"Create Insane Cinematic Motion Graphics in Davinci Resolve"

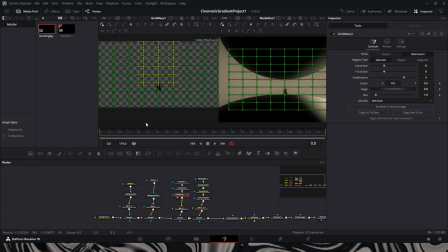4:09 So it gives it a little bit of movement as well, life into it. So it kind of looks like, you know, maybe she's moving around trying to grasp where the diamond is.
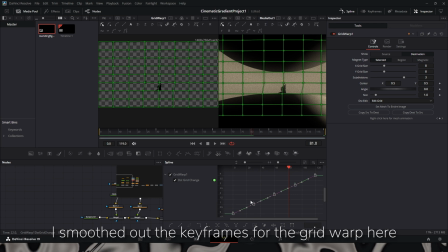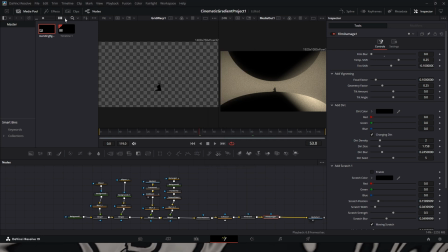4:28 After that, I'm adding a posterize filter to the scene. This basically gives it that kind of more of a I don't know how to put it, maybe like a hand texturized, hand drawn type of feel.
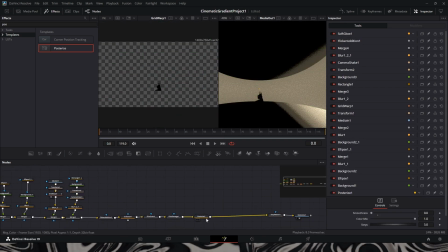4:44 I added a transform. This is basically to kind of zoom in to the scene.
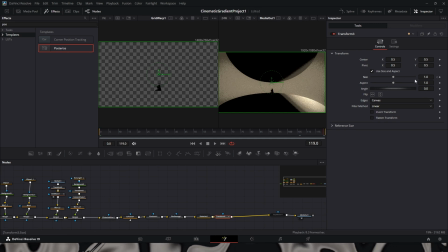So what I did here is I animated it.
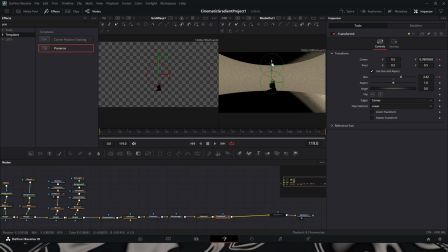5:04 So then after that, I basically smoothed the keyframes for the animation to zoom in.
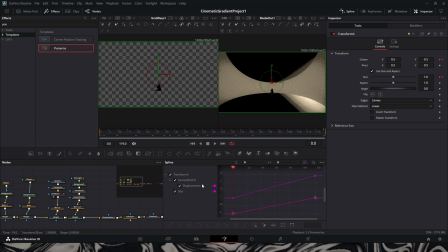5:10 I eased it. So you could adjust with these settings as well, as with everything. You do what looks best to you, or you could just follow these settings that I put in. So at the start of the scene, it starts off at the default distance, and it zooms in.
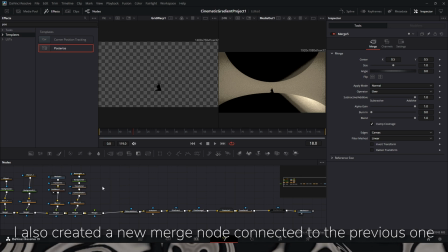5:34 After this, I added a background and a next ellipse node. This is going to be kind of that the planet off to the side. So once I had to put the gradient in, I moved the planet to the side.
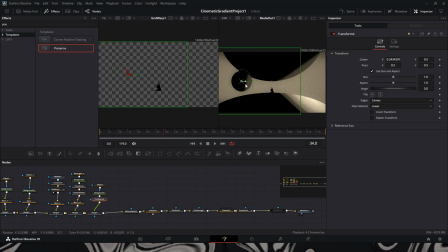5:51 All right, so it's kind of like in a, in a distance, a smaller one. Here, I kind of went back to adjust the object some more. I made a polygon, and I took out the previous rectangle mask, and I put it on the background. And this is the basics of the diamond shape that I was making there.
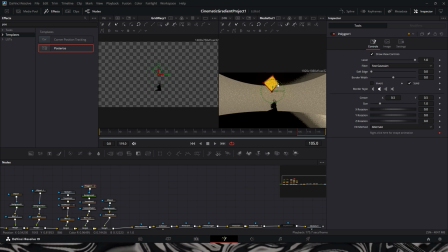6:13 So once I did that,
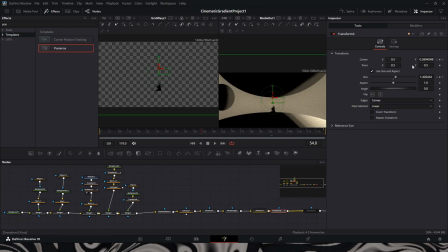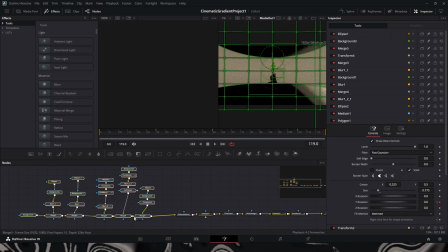6:22 now I added an unsharp mask at this point because I was noticing it was kind of soft when I zoomed in. I was like, why is that happening?
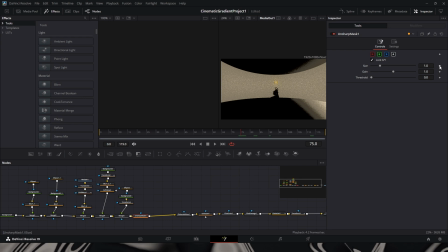6:32 Because like I wanted it to be sharper when it zoomed in. But I found a way to sort out the problem.
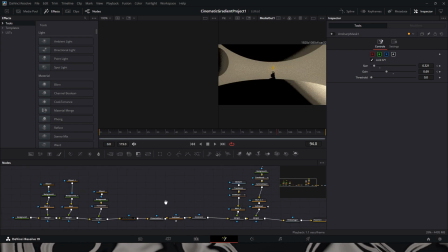6:39 So what I ended up doing is using the S nodes. So in the ending, I ended up moving the picture behind the fill grain node.
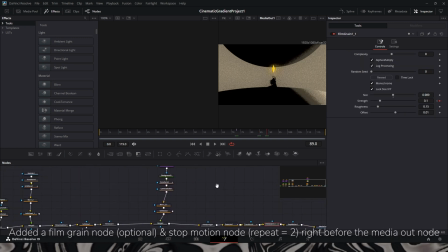6:52 I wanted the fill grain to be over the actual picture as well.